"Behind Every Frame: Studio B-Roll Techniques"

Welcome back, and today we're gonna take a look how I pulled off that B-roll that you saw in my studio tour.
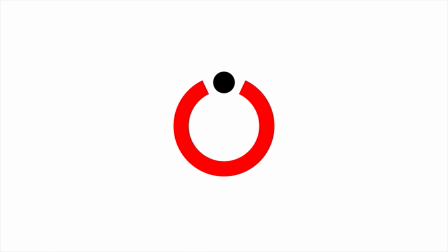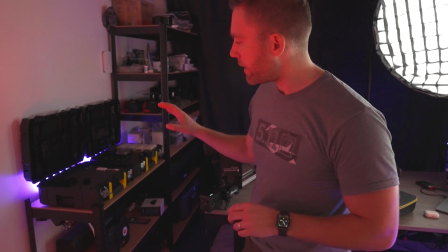I would like to show you how I did this B-roll over my charging station.
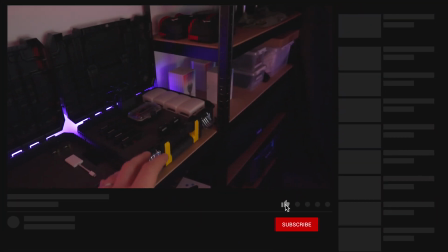That it looks like this. And what I would like to do is that I would like to have first this battery in focus.
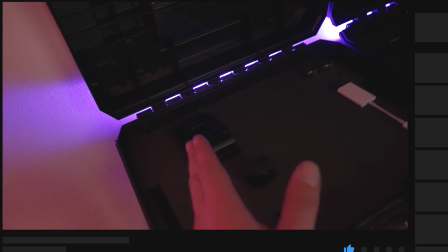Then we have a parallax following this camera battery, and then we go over here towards my aperture MC lights,
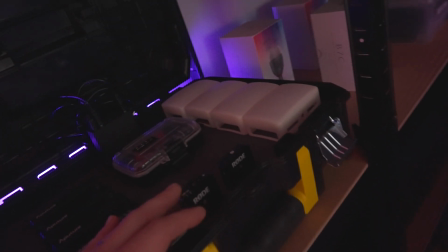and then follow them a little bit, and then end up on the Rode Wireless Go that is in the front here.
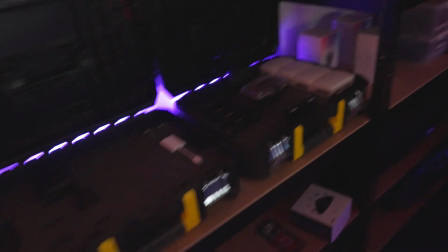And to be able to do that, we need to pull the focus.
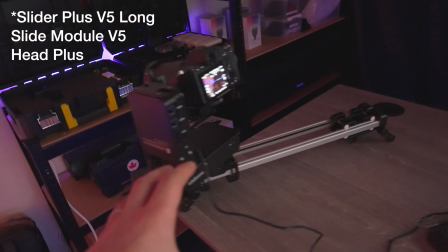But I'm planning to use this Edelkrone slider, and to be able to pull focus when you are on that slider,
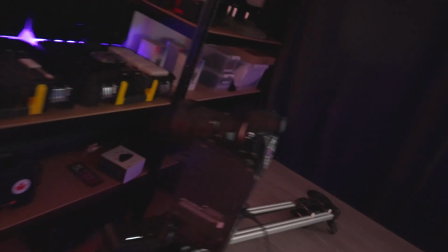you need a focus module, and the focus module only works on lenses with hard focus stops,
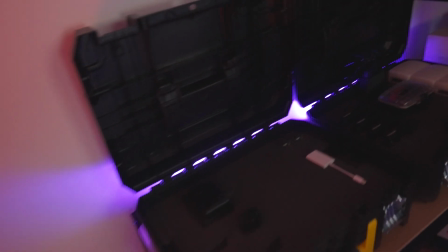and I don't have that. So what we have to do instead is that we have to pre-decide how we would like the focus to follow.
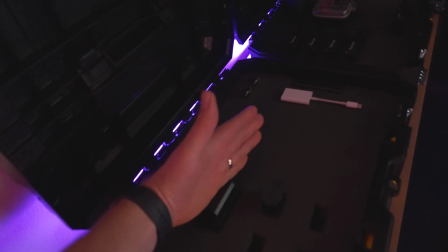So if I want the focus to start here and then go like this down here,
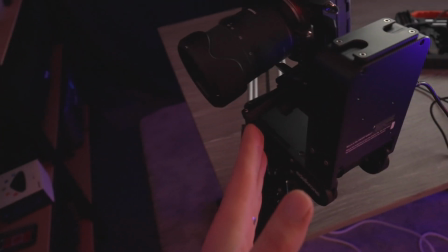that is doable, because then I can just put the slider in the same angle. And then we need some lights.
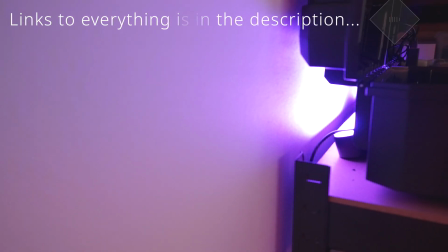So I have these Philips Hue Play in the background here. They are always there, lighting up the background.
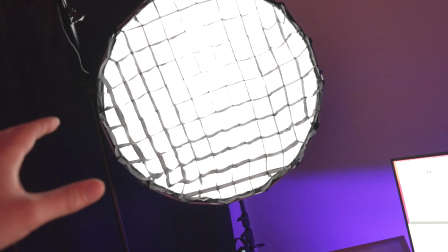Then I have the Nanlite Forza 200 that I have put to just
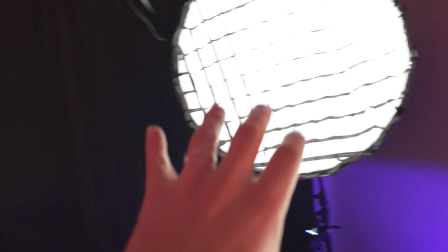3% to get some light casting from that side.
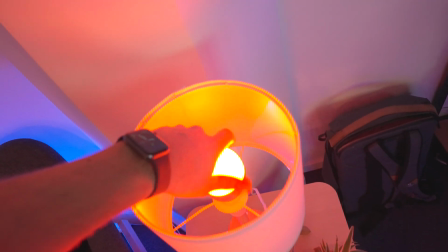Then I'm going to use this Aperture B7C light.
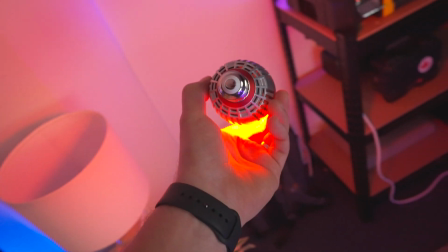That is a light bulb that also runs on battery. It's super handy. Gonna put that one up here.
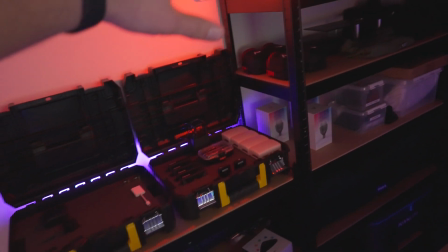So we're getting a little red cast down from the top. And then I'm gonna take the other
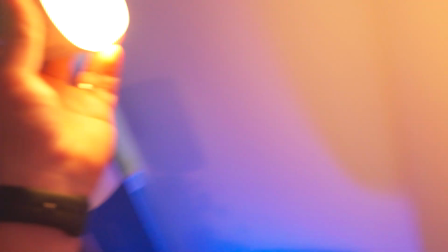Aperture BC7 that I have here, and because now it's pretty dark,
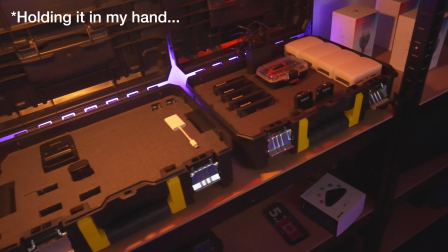and I'm gonna put that here, so we're getting this warm color that is following the focus. So now I have to put you back on the stand because I need every hand I can get.
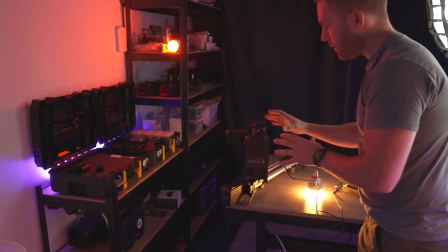Okay, so I've already set up these Edelkrone, so it starts here.
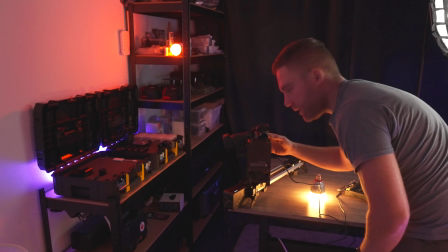I'm just gonna set the focus. There we have the battery pin sharp. Now we're just going to move, where's my phone?
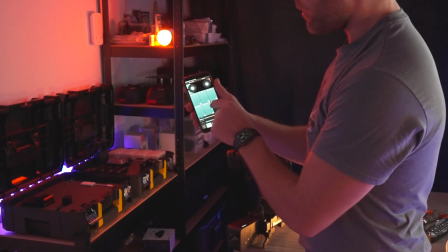Move the slider down to positions. The last position is 5.
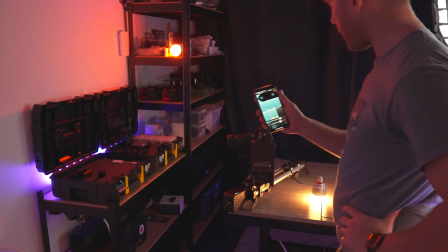So we can make sure that
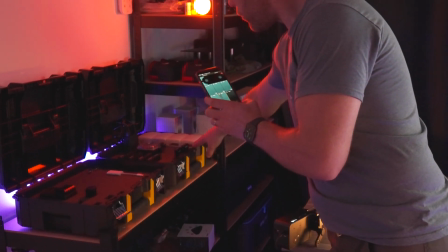whatever we would like to have in focus is Rode or in focus at the last position.
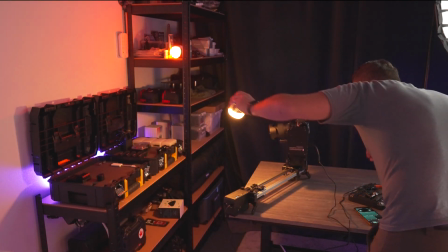Like that. And then we take a look on the camera.
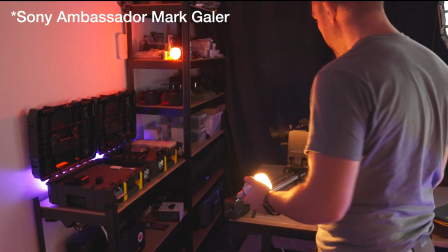And they are pin sharp, as some say. So now we can move back the slider to position 1.
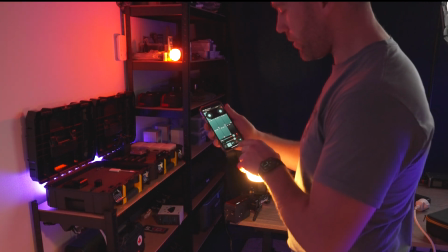Like that, and now we're going to try to record this. So then I just change to sequencer, and I change the
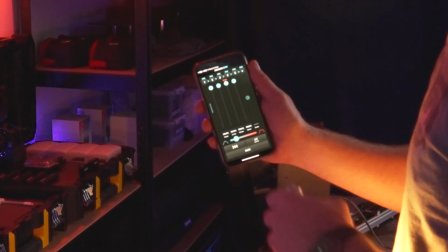fade to be about ease in about there, so it goes pretty smooth between these different keyframes.
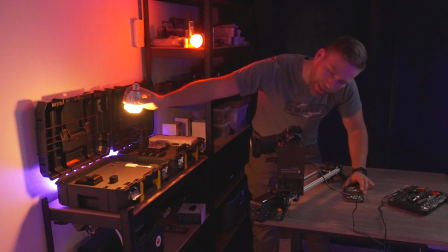So now we're going to try to pull this off. So I would like to have the light shining here, not here, because I don't want to lit up the front of this case too much.
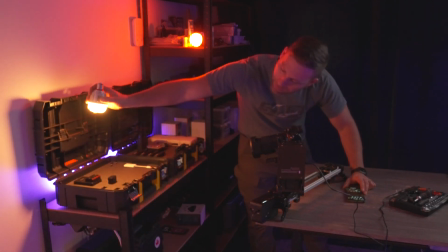We can maybe start there and then go up like this. And then we're going to start recording.
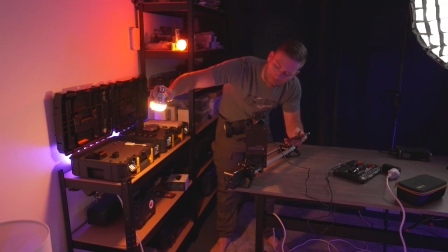We're going to put on play, and we're going to move to light.